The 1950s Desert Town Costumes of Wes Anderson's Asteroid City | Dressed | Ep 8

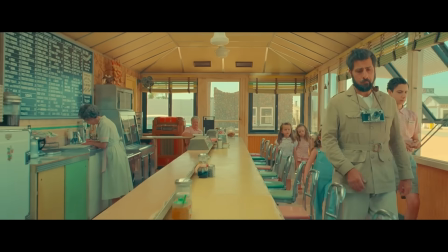0s
One of the great things about working with Wes is the brilliant costumes. It really makes the performances and the art direction really pop.
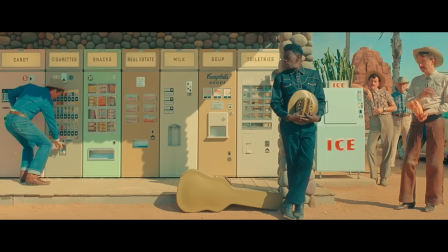7s
And when you see it large on the screen, which was just so fully immersive and so beautiful, it's amazing.
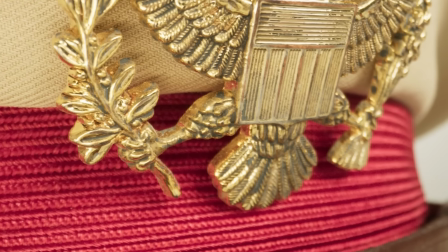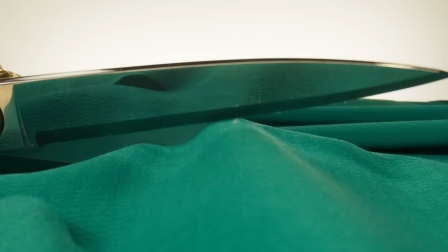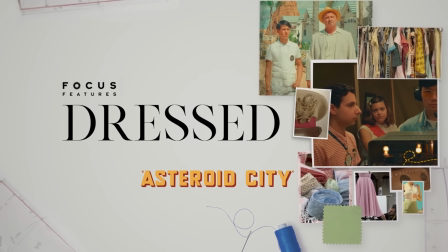Hello, Focus Fashion fans, and welcome back to Dress, a series that celebrates the costumes of Focus Features films. Today, we are heading back to the 1950s to check out the quirky candied color costumes of Wes Anderson's Asteroid City.
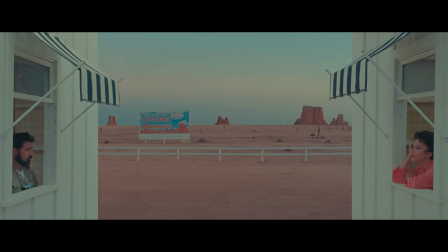45s
Directed by Wes Anderson, Asteroid City is a sci-fi romantic comedy set in a small American desert town in 1955.
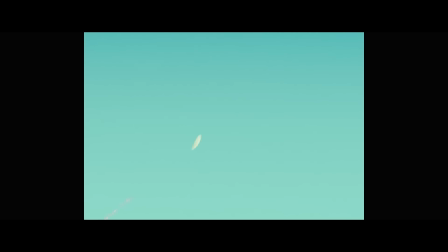53s
A group of students and their parents gather from across the country to join the Junior Stargazer Space Cadet Convention,
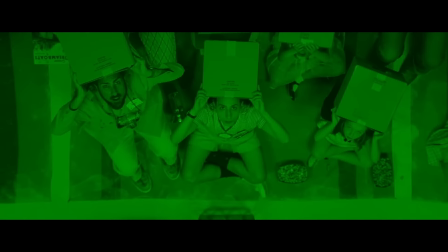60s
where the events are suddenly interrupted by a spectacular world-changing event.
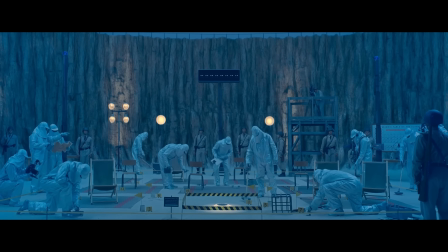64s Some of our information about outer space may no longer be completely accurate. Billy? Now there's an alien.
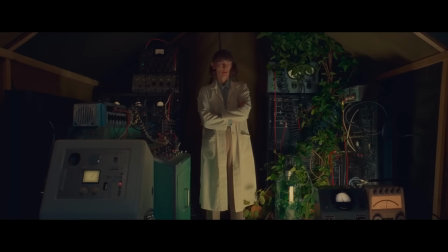69s
The film features a star-studded ensemble cast of A-list talent and transports viewers back in time to a vibrant,
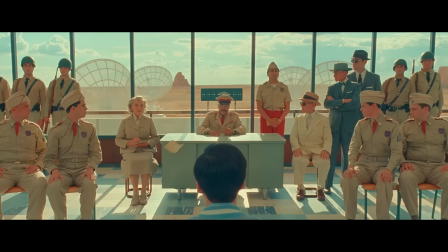76s
enchanting world full of drama, comedy, and romance. The film's costumes showcase many classic 50s silhouettes and designs, as well as a pastel color palette befitting of Wes Anderson's iconic aesthetic.
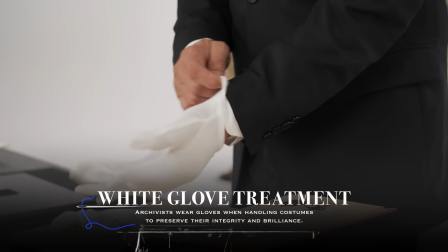89s
Let's go take a look. So as the cast of characters descend onto Asteroid City for the Junior Stargazers Convention, we meet General Gibson.
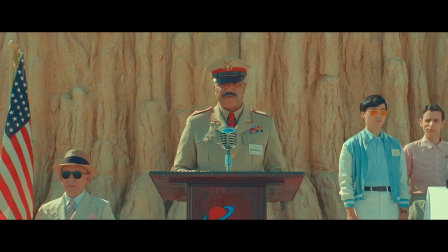98s Each year, we celebrate Asteroid Day, commemorating September 23rd, 3007 BC, when the arid plains meteorite made Earth impact.
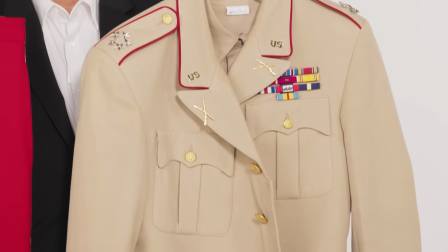106s
And you can see his military costume here has a lot of the classic details of what a military costume would have been back then.
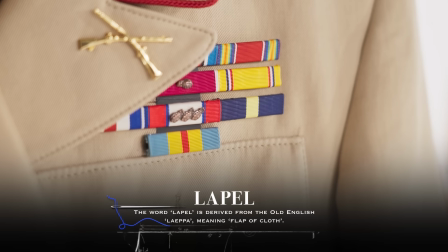113s
The stars, the military lapels, the red trim, every single patch and every single pin is custom made for the movie.
What's happening now? I don't know.
Next up, we have a costume worn by Hope Davis, who plays the mom of one of the Junior Stargazers.
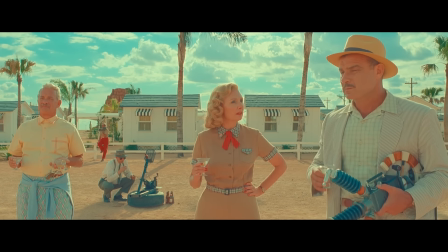128s How long can they keep us in Asteroid City, legally, I mean?
These are classic 50 silhouettes.
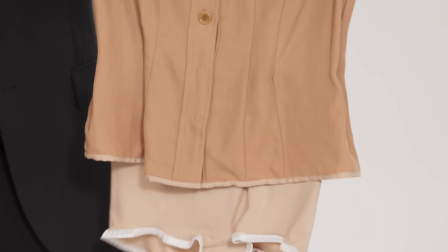133s
So the skirt is a mid-calf length, which is very befitting of that time. Also the fitted shirt, you see the puckering and the detail right here.
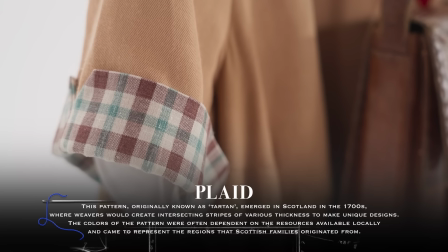140s
Even the subtle plaid is a nod to the 50s. And this is why I love the world of Wes Anderson.
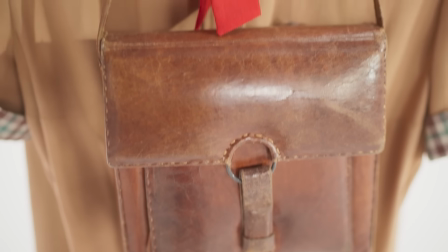147s
So while Hope's character is not related to General Gibson, you can see the inspiration behind it with the desert tones inspired by the desert location that they're in.
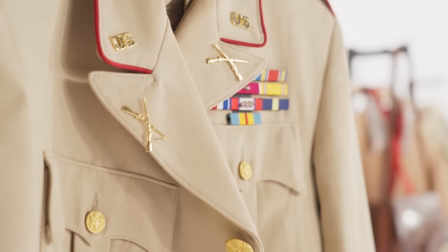156s
And you can also see the tones in the military outfit worn by General Gibson.
That's correct. It's true.
So here we have a costume worn by the assistant to General Gibson, so you can almost see it being the junior version of what he wore.
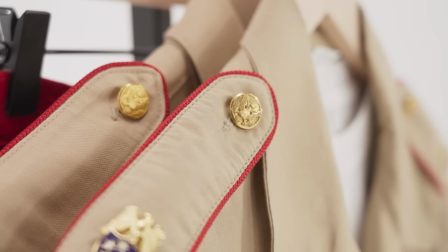167s
Again, inspired by the desert colors, the red trim, the buttons, the emblems that were created especially for this movie.
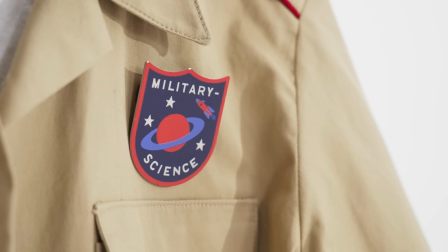173s
And if you look at the patch carefully, all of those details are incredibly intentional.
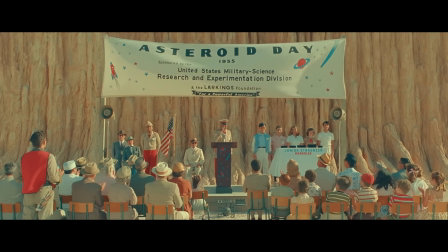177s
The costume designer and Wes worked very closely with the production designer to make sure all of this artwork is again translated throughout the entire film.
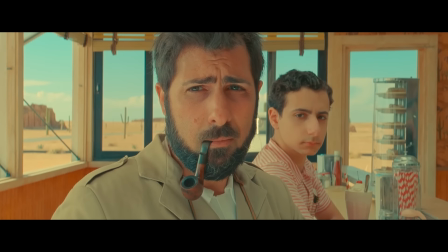186s You took a picture of me. Uh-huh. Why? I'm a photographer.
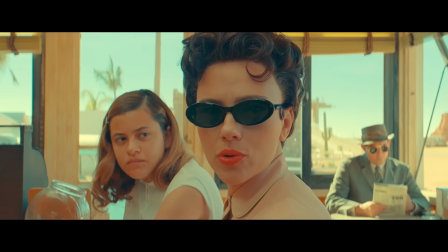192s Make me a print first, to approve. Uh-huh.
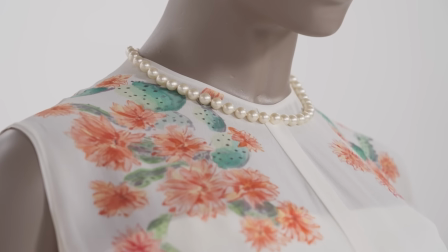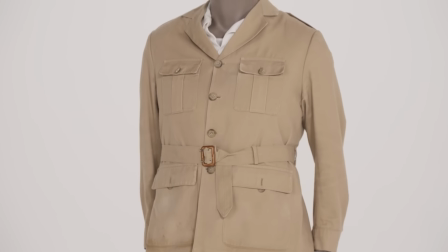This is the beauty of Wes Anderson's movies and the amazing art of costume design. Now, these are the two lead characters, of course, Jason Schwartzman. He plays a war photographer, Auggie.
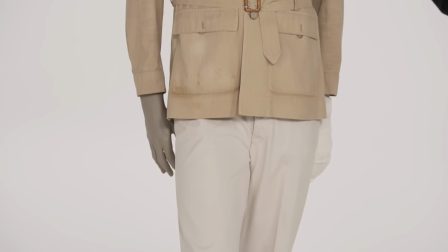217s
And we have seen so many variations of this desert tone. Jason basically wears a variation of this exact same thing throughout the entire movie, but he makes it look uber cool.
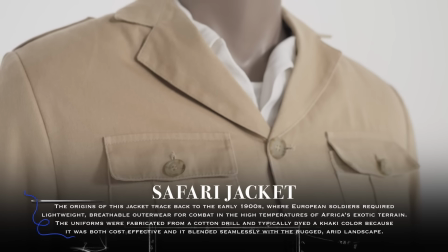227s
You have all the safari details, you've got the khakis. Each item on its own is actually quite basic,
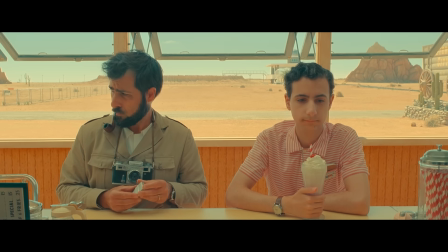233s
but the way that it's put together with the character and with the camera slung over his neck makes him the absolute leading man.
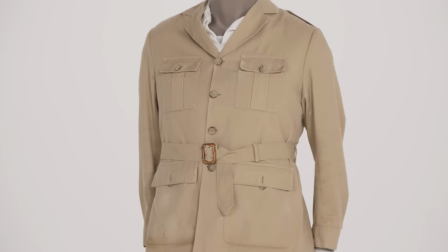240s
You can almost envision Jason working in the trenches as a war photographer, wearing this jacket with all of the proper aging.